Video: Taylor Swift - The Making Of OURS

I just met Taylor this morning for the first time and she was just super nice you know came in gave me a hug so thank you for doing it and I said thanks
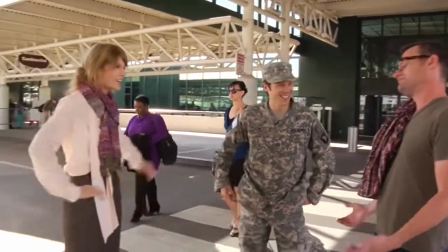16:42 for letting me it's worst days at work right it's kind of crazy I mean she's kind of a megastar and
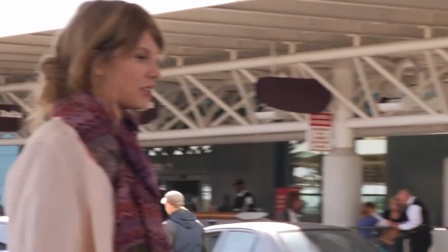16:50 you know even though I have a little bit of celebrity in my own right it's still when you meet people like that it's always like Wow,
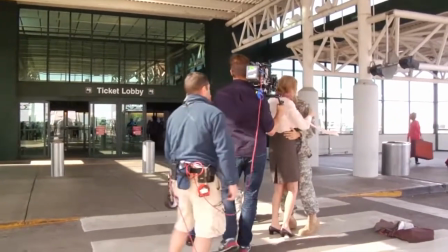16:56 you're like just this person I see on TV or in the movies or at concerts and now you're like right here and you're totally a normal person.
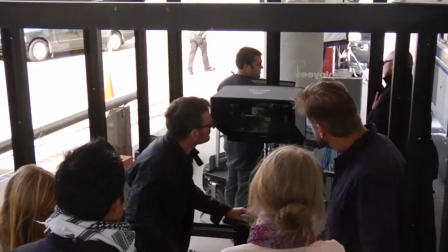17:05 A lot of the time the artist is involved, but very little to this degree.
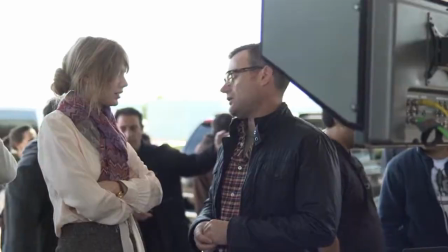17:12 It's just like the story just completes itself. What normally happens is they send you the song, you write an idea,
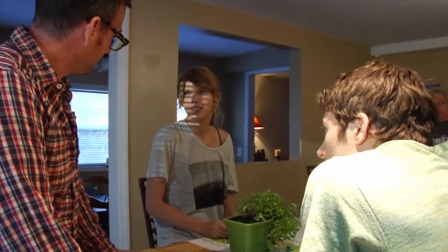17:19 they say they like the idea, they don't like the idea, or I'd like to change this bit about the idea, but then we're good.
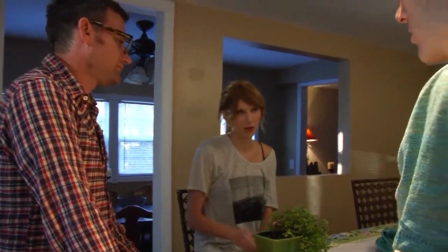17:24 But with Taylor, she knows what she's doing. She's got great taste, great sense of style and ability.
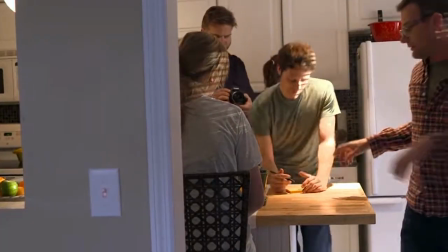17:30 She creates this idea, I make it happen, in concert with her.
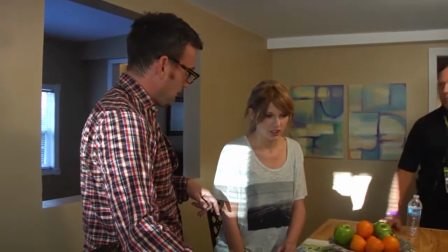17:36 Do you write on the same poster underneath, or do you write on a different poster? I think I write underneath it.
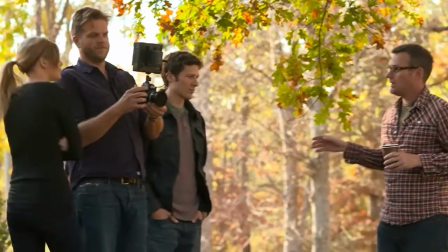17:43 Okay.
She writes her own music, she's very involved in what she does. It's not just someone with a voice who's told what to do.
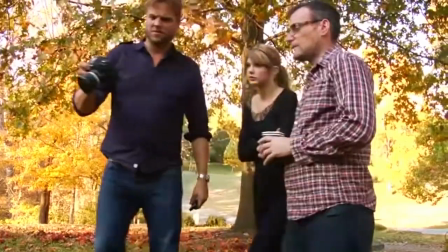17:49 She's kind of been, for the most part, guiding her own career and creating it.
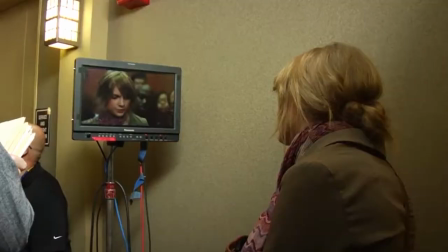17:53 I've worked with lots of different artists and Taylor, I have to say, for being as big an artist and as famous has been an absolute joy and for being such a young girl as well. She's really incredibly a decent human being and a real great collaborator and polite and lovely, which is not the way a lot of other artists are.
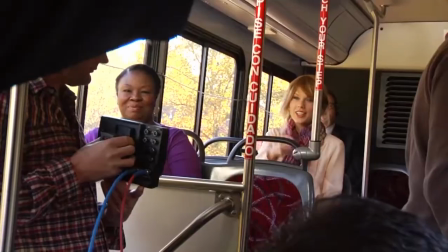The story of the video basically, it's a simple story. Taylor works in an office.
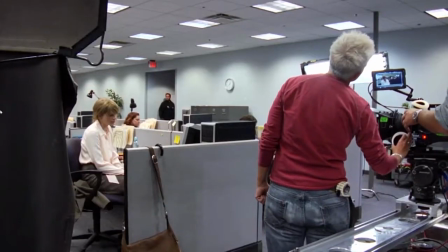18:23 Her one ray of light in her boring office job is the fact that she has this boyfriend who happens to be in the military.
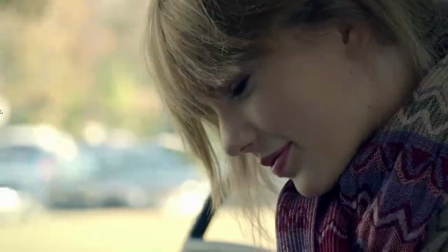18:31 We are doing the reuniting scene at the airport. It's, you know, this girl who has just been waiting all year to pick up her boyfriend when he's in the army.
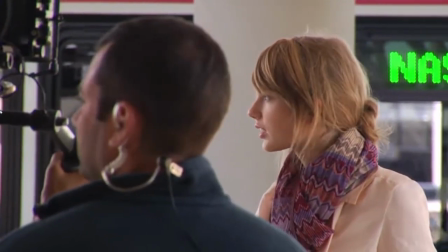18:40 It's such an epic, romantic place to have a reuniting. It's going so well so far.
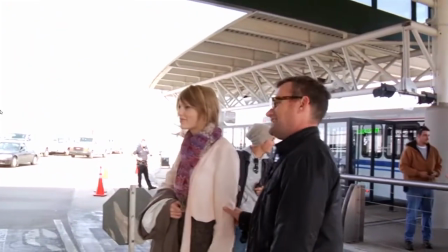18:48 It's going really great. I have a good feeling about this one. The first half of the video is very much more locked off cameras, much more static and much more rigid and stiff and uncomfortable.
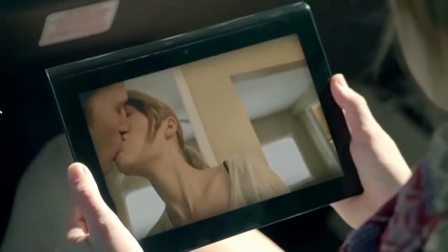18:57 Whereas the second half is much more handheld, much more available light, much more loose and attractive and appealing.
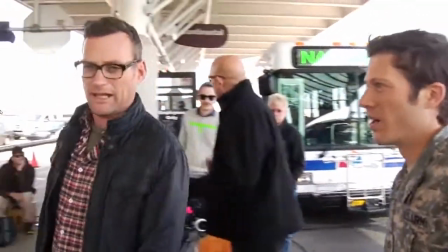19:04 I think she'll probably run a little bit. I think you're still a fella. You're still tough.
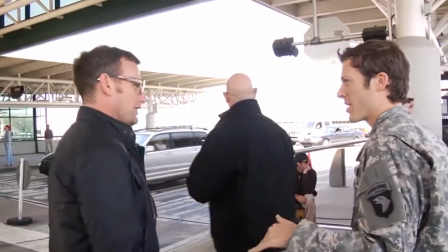19:10 You're glad to see her but you're not going to be prancing and prancing.
Two very successful days.
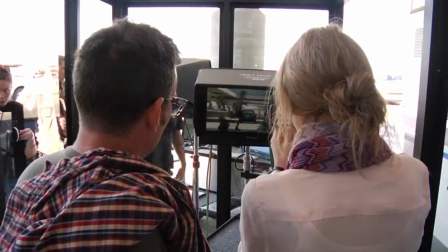19:15 Taylor seems very happy. I'm very happy. And I think everyone had a good time and I really hold out high hopes for this video.
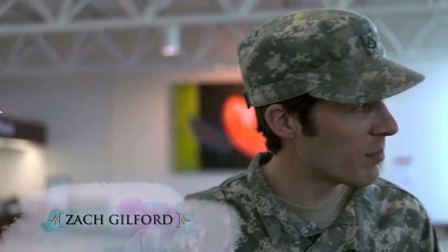19:22 So now we're in between takes and we're sitting here waiting for the bus to pull up and Ms. Swift to get off the bus and start crossing the street.
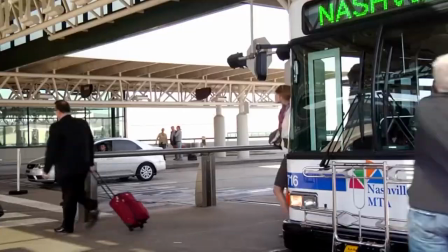19:32 You don't realize it until the very last moment of the video that this guy that she's been
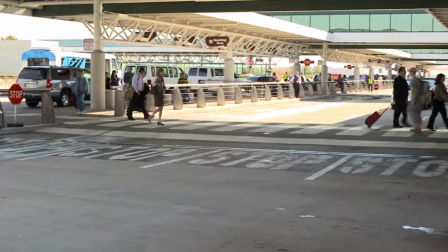19:36 daydreaming about who she's in love with is finally coming home on that day.
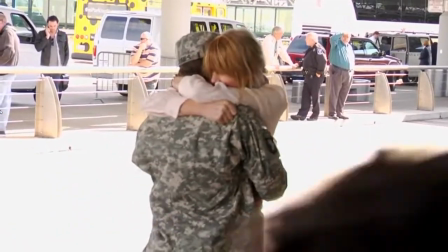19:43 I throw my bag to the ground with a bandit and I swing it around like it's the 60s.
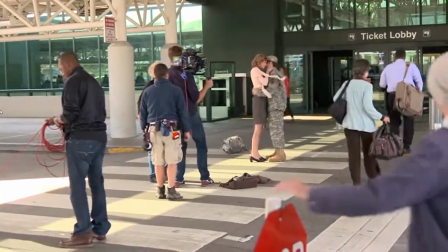19:50 I'm really thrilled to work with Taylor on such a great video. It's been an honor.
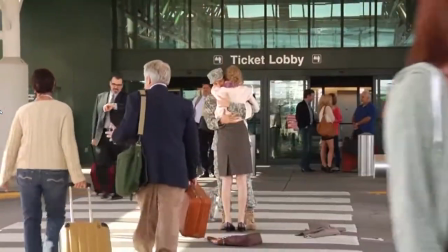19:55 Hopefully we'll be at next year's CMAs as well as we were at this year.